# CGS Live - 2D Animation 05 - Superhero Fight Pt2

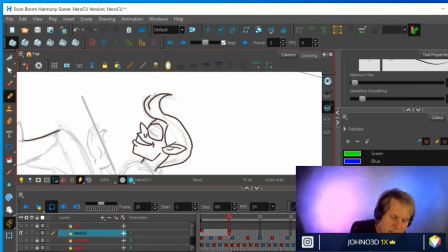(33:05)
So what I want to do is just make sure that the hair clump is going to stay the same volume and that it kind of keeps its overall style, persistence of vision, and the fact that it's going to be the same color, that will buy me some room.
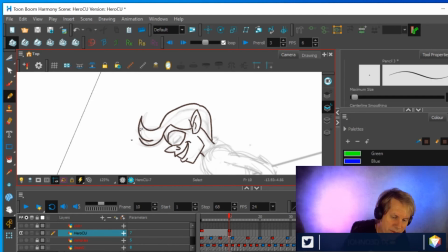(33:25)
But at the end of the day, I really need to just make sure that the shapes are fitting nicely. So I'll just take a quick second here and look. See, well, I had this one where the hair was flipping a lot. So there's a lot of hair here on this character.
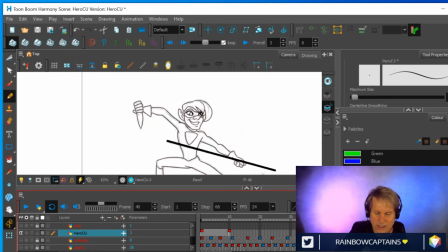(33:43)
I've designed it so he's got a really big flop of hair and it can do all sorts of crazy things. So I might give this just a little bit more volume than it currently has.
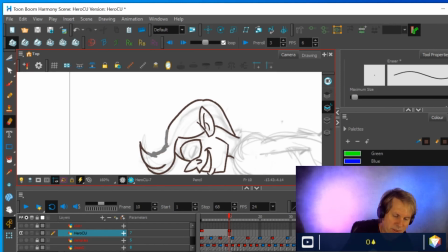(33:59)
But I also like the way it articulates, like forming that C shape, so I don't want to get rid of that too much, but I'll just give it more volume right in here. Again, that's part of the cleanup house.
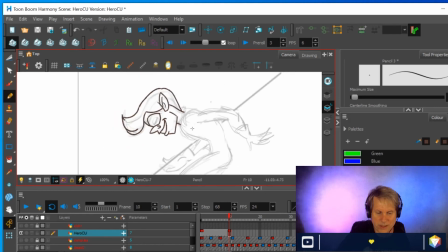(34:12)
I'm going to hold off on doing the eyes because I'm doing them in a different color. So they'll pop a little bit. If you look at the cleanup version again,
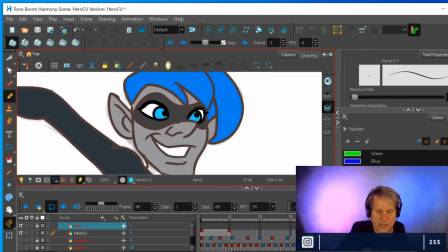(34:22)
you can see that the eyes pop because I've drawn them in black.
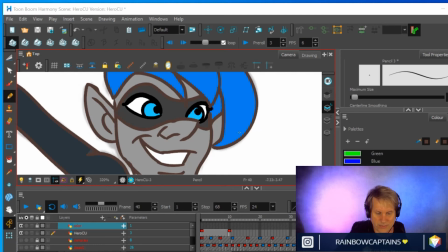(34:29)
And then I specifically made them this color so that they'll also pop against all the black and white and gray.
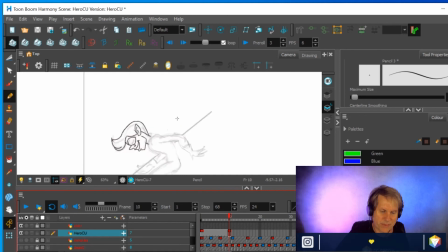(34:40)
But since I'm drawing them in a separate color, I'll hold off on doing that.
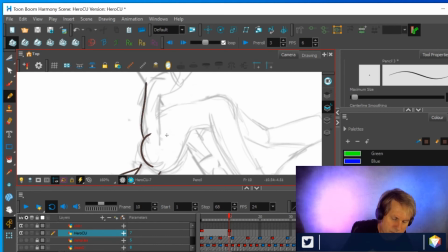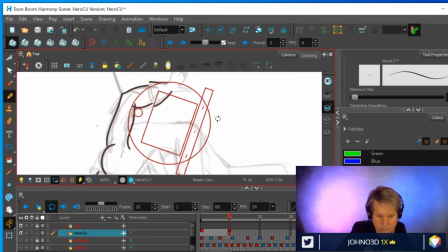Now, in a case like this, where I've got the arms
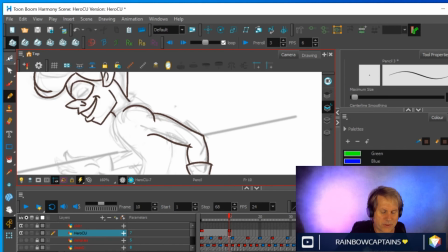(35:21)
and I've got these two conflicting lines, I did it on purpose just to show, oh, you can cut off the ends of lines like so.
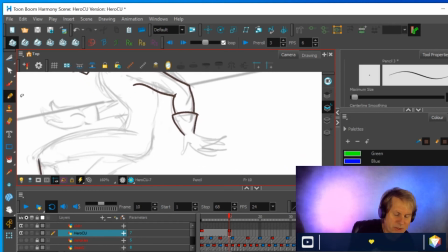(35:29)
So that's, again, part of the debate of, well, how much detail do I put into it on the first pass? Do I go in and clean it up after?
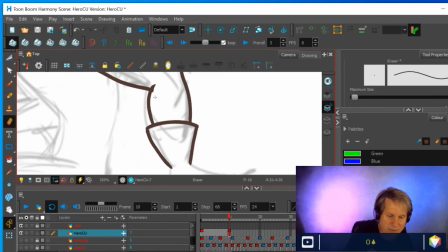(35:39)
Is it faster for me to just go in here with an eraser and just cut off the ends? Or is it faster to use a cutter tool?
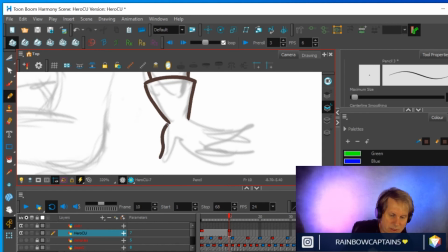(35:45)
Fast is good because there's a limited amount of energy you can devote to something like this before you start to get sick of it or just want to do something else.
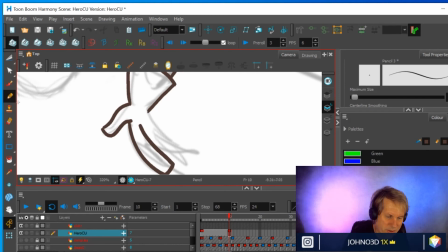(36:00)
Or you just your quality starts to go down as you get more fatigued. Now this is a bit of an exaggeration drawing. So I'm gonna splay his fingers out a little bit and make them a little thicker than I would.
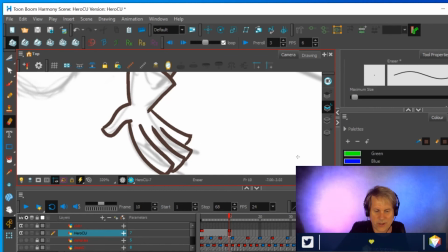(36:17)
I used an exaggeration drawing because it was moving really quickly. If you look at this in context, it's moving really fast and you only get one frame of this hand like that.
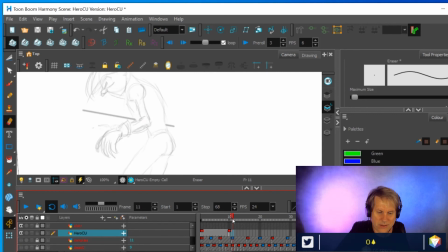(36:30)
So I wanted it to kind of accentuate that pose so you really see it when it flies by at speed.
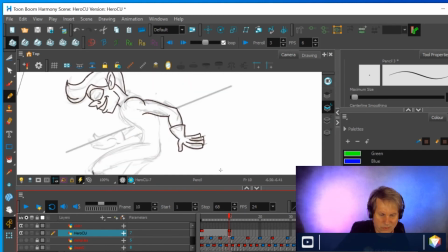(36:47)
Now, do your chest.
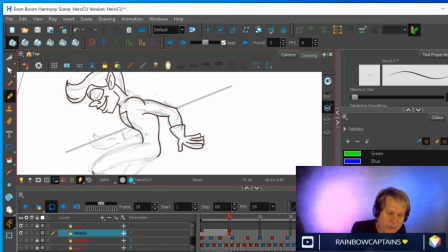(36:59)
And you should be able to see just a little bit of the emblem on his chest. And then he's got a collar that's going to be a separate color.
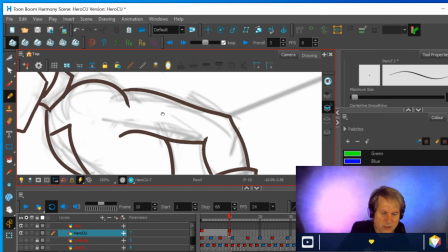(37:09)
So I'm going to fix up his shoulder a little bit. That's not working anymore.